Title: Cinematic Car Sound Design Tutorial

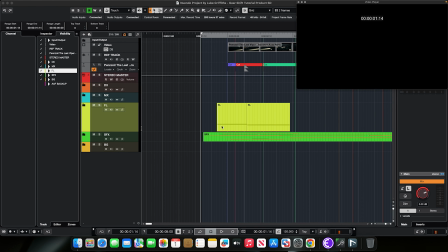Hi guys, welcome to Haptic Audio. My name's Luke. I'm the senior sound designer and founder of Haptic Audio, and today I'm going to be walking you through a quick breakdown of how we created this short clip for a Cinematic Cars trailer. But I'll run you through the whole thing first and then we'll go through the breakdown.
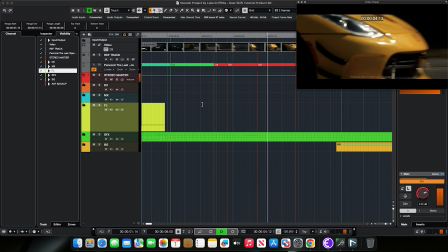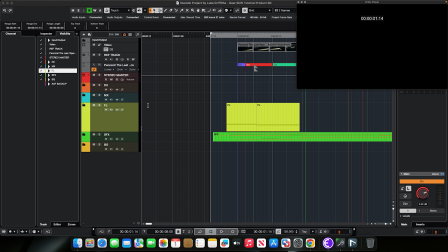So I'll take you first through the Foley, and then I'll go through sound effects and the backgrounds and what I did to achieve certain sounds.
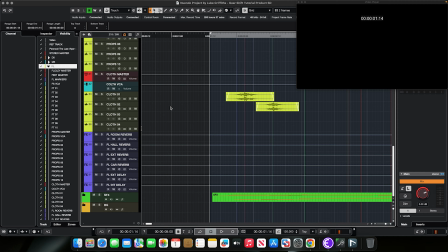So first of all, we have the cloth Foley. This was recorded using our cinematic movements library that is out on our website now, if you want to have a check out of that. But I'll essentially just solder these and you can see how they work with the video.
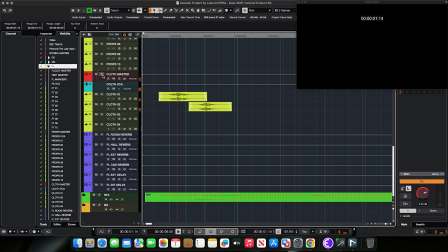So they're pretty full, got quite a bit of low end, which is nice, and they're very sort of fast paced, which is perfect for these sort of action shots.
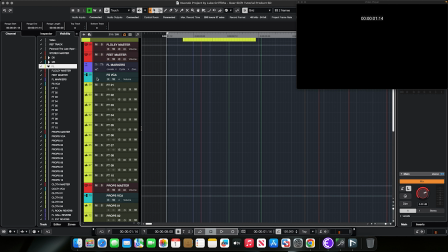So next we'll go through the sound effects, and all these are using the cinematic movements library. So this is these, and they're all in their own food groups. So SFXA using the engines.
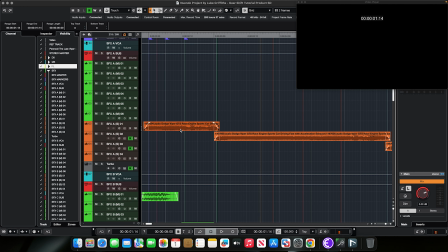These aren't from any of our libraries. I think this is from Pro Sound Effects or Boom Library. I'm not too sure, one of them. But we'll have a look at this first, and I'll take off the turbo so you can hear that in context later.
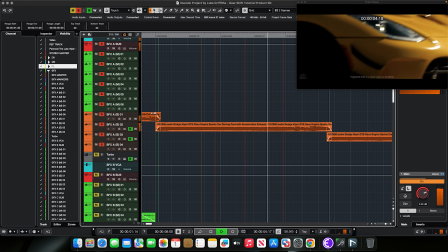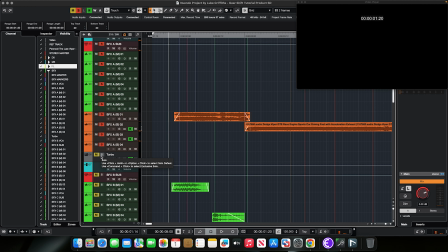Okay, so there's that, and then this is with the turbo on, which is just turbine by Boom Library as an instrument, and that's being modulated using the thrust parameter.
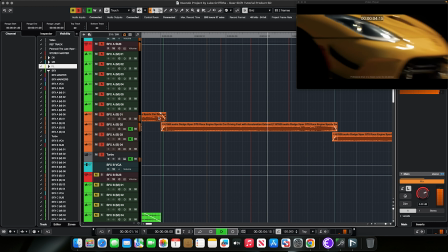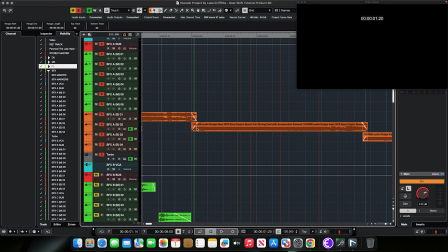Very quiet in the mix, but it's just to add a little bit of excitement and high end in this middle section, the sort of closer to the engine, the air intake of the car, so it just made more sense to do that.
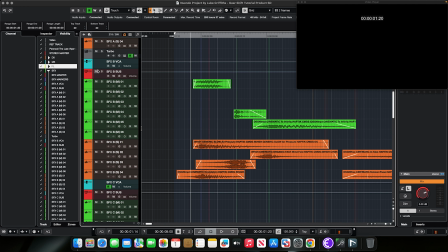So next we have the mainly cinematic movements library, which is just, you know, the big booms, whooshes, sweeps and all that sort of stuff.
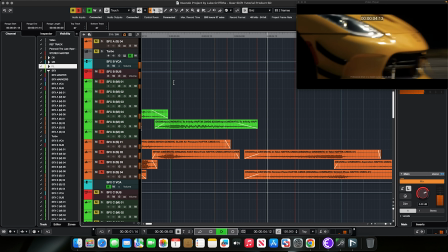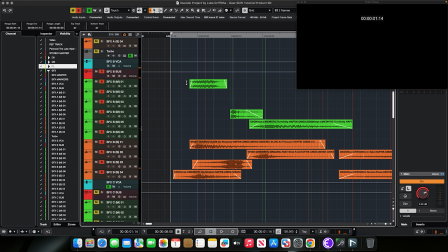So as you can see, I've dedicated certain sounds to the mono tracks and certain sounds to the stereo tracks. Mainly we've got the low end information in the mono tracks just to keep the stereo image just a bit more clean.
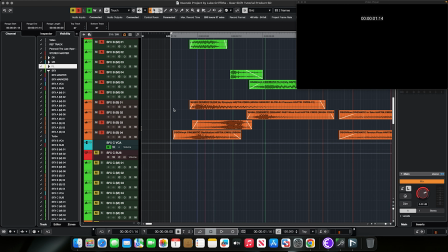And then we've also got the stereo tracks, which include the whooshes, the sort of some whoosh hits,
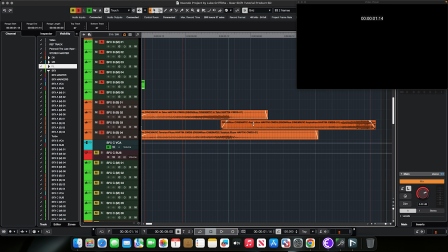which do have quite a bit of low end at times, and then just some rises at the end just to accentuate certain cuts.
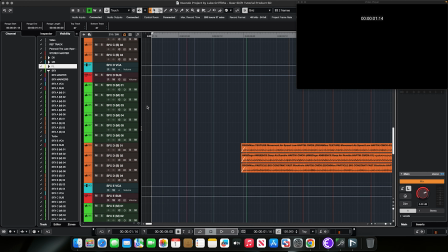And for the next one, we have the this is sort of like environmental sounds, so they're not background sounds, they're just sounds like, you know, air whooshing by.
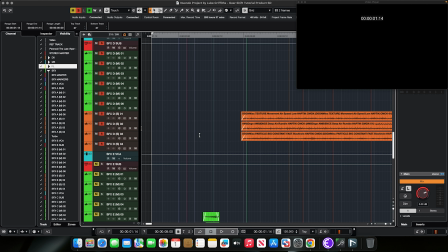These also use the cinematic movements library, which sounds like this.
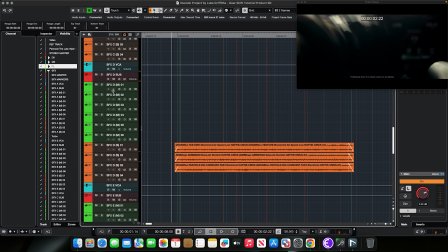So I'll just quickly run through each individual sound so you can get a gist of what's going on.
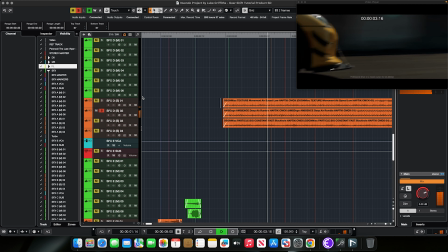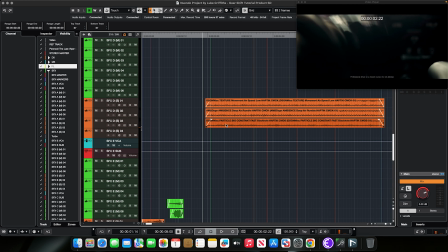So I did an interesting thing here with the particles. So this is called the black hole.
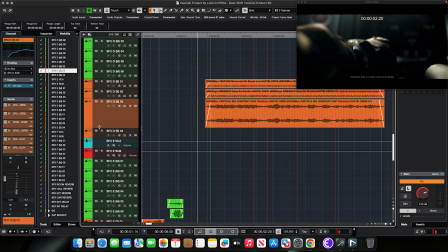Because everything is moving right to left, I put a Haas effect just to delay the left channel here by quite a lot. I believe it's 39 milliseconds. So it's not unbearable to listen to.
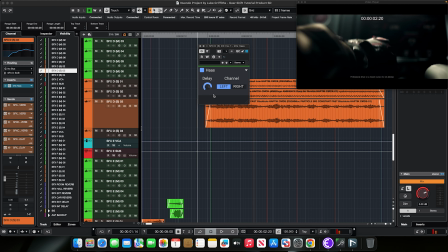It doesn't sound like it's the left and right channels are disconnected, but it just gives it enough movement that it sounds like it's moving. A lot of this particle stuff already has a lot of movement in it anyway, so if I take this off, I bypass this,
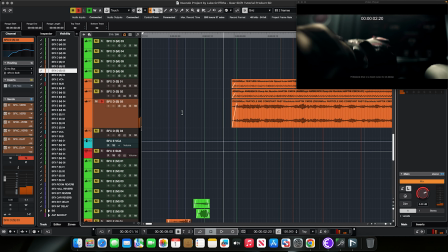it already sounds like there's a lot of movement from left to right,
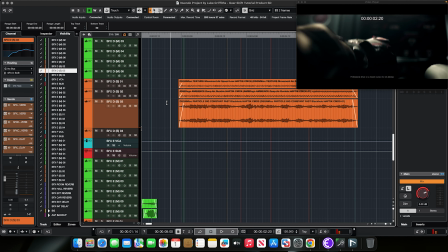but I kind of wanted the whole file audio to sort of seem like it's coming from the right first and then all moving to the left, even if it's moving in the stereo field anyway.